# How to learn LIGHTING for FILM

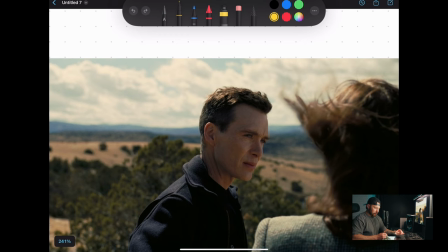4:02 So we've got this backlit right here. the sun's hitting the back of his head
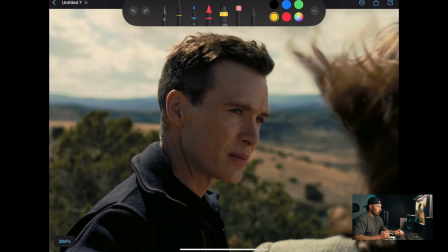4:08 and then we've got this nice catch light in his eye
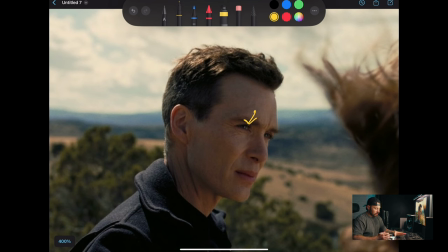4:17 so that's telling me that they're using probably a bounce board i i would be shocked if they're using um a light it looks like honestly the the shape
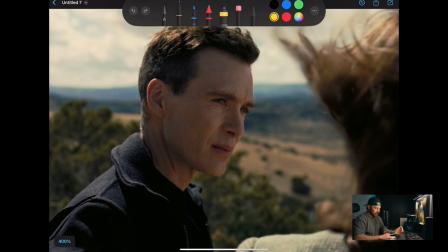4:28 of it it looks like um some sort of a bounce board. So that's returning light from the sun onto his face.
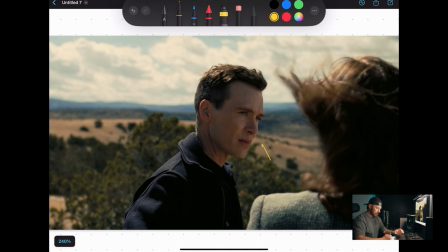4:36 Man, that's a terrible arrow. I don't know what the heck that is. Returning light onto his face here. And it's actually, I mean, it's more, um, coming from like this direction, but that's giving that,
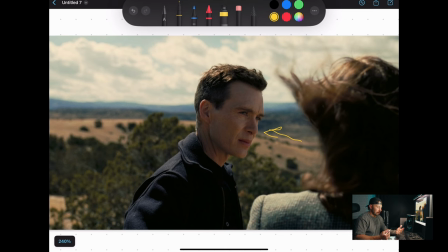4:50 that lift in his face to um you know not be totally gone in the shadows um now because
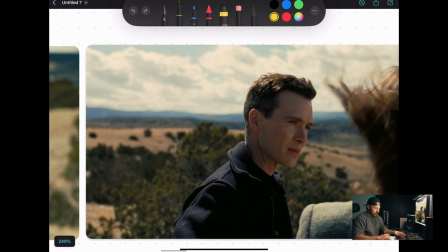4:58 of uh the direction that that is her
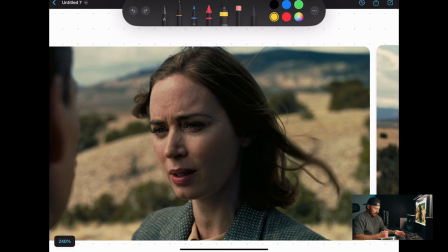5:03 face is now here and you can see they obviously repositioned
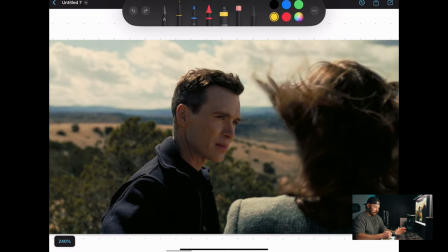5:08 for this because if the sun's here if it's coming from back here and it's smacking
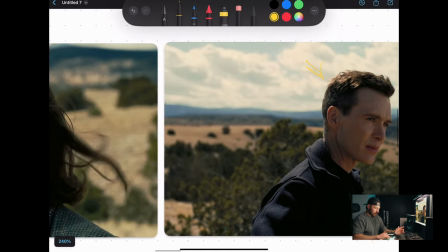5:15 her there that would not translate to the light coming from here.
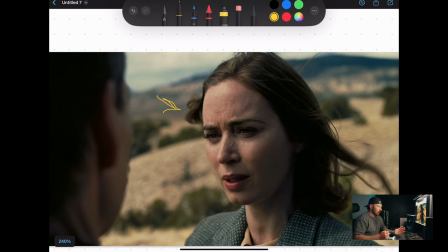5:22 Do you see, you see, do you see that? So they, they repositioned her, which is totally fine.
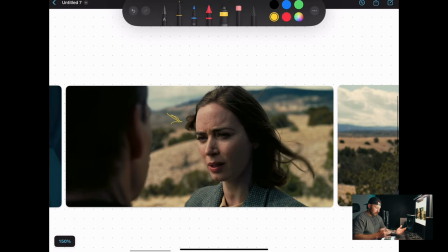5:28 That's there's, I mean, you would not like, the only reason why you notice that stuff with this kind of stuff is because you're, you're pointing it out.
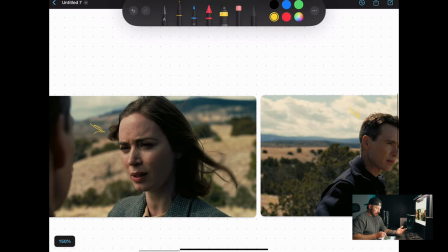5:35 Um, but more than likely,
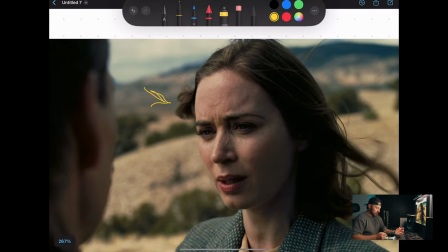5:38 like I said, they repositioned her and they used some sort of diffusion to soften that light.
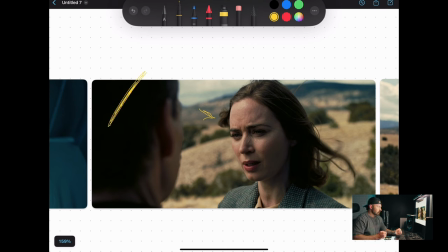5:46 And that's probably just right over out of frame here. And so you got the sun, that's the key light, and then you've got that coming through. Now, based off of how dark this part of her face is,
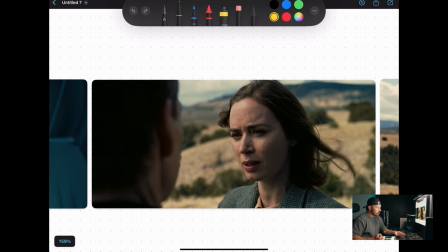6:00 I'm guessing they used a negative fill is my guess.
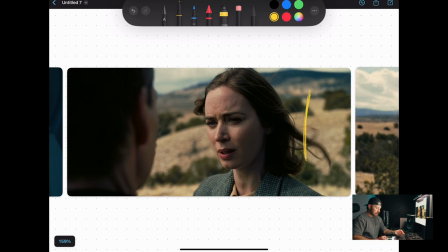6:06 And so they're going to put a floppy up right here and to, you know, to increase that, that contrast on her face. So sun here,
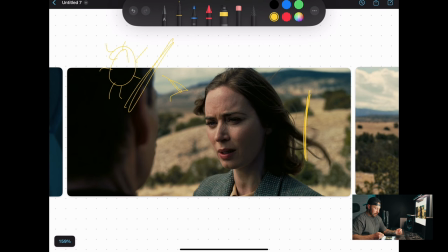6:20 diffusion here to push that light through, um, possibly a bounce board underneath here to, you know, get, get some of that underneath there. And then I'm guessing a floppy there.
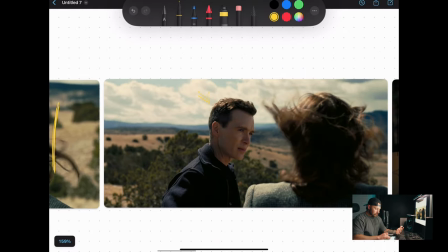6:34 That's my guess. And here we just got hard light hitting the back of his head.
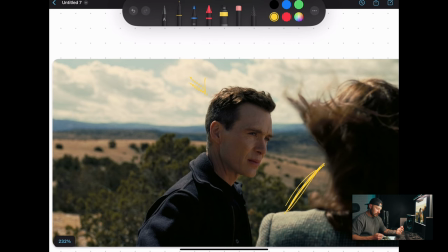6:42 We've got a bounce board. It's probably, I don't know how big that is.
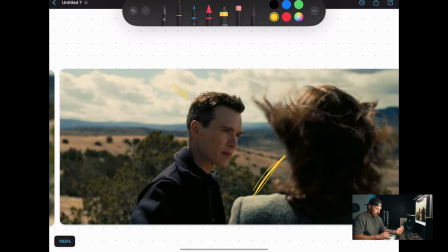6:46 I mean, it's, it could just be right out of frame somewhere.
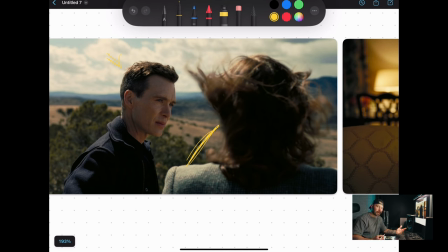6:53 It's probably like a six by six ultra bounce or like an eight by ultra bounce, honestly. And it's just sitting over here out of frame, returning light onto his face. so yeah, pretty, uh, pretty neat. I, I love, I love, I love doing that.
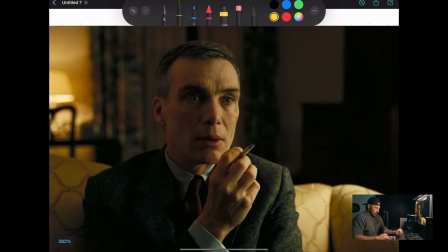7:10 So let's move on. All right. This is a cool scene.
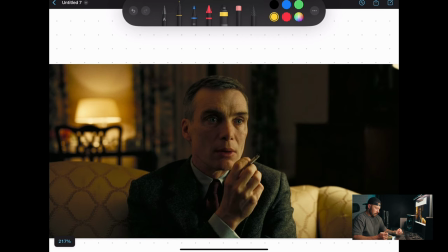7:16 Um, all right. So first things first catch light
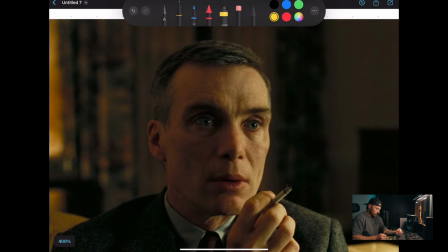7:23 got one catch light in his eye and that's giving us, I think that there's a lamp.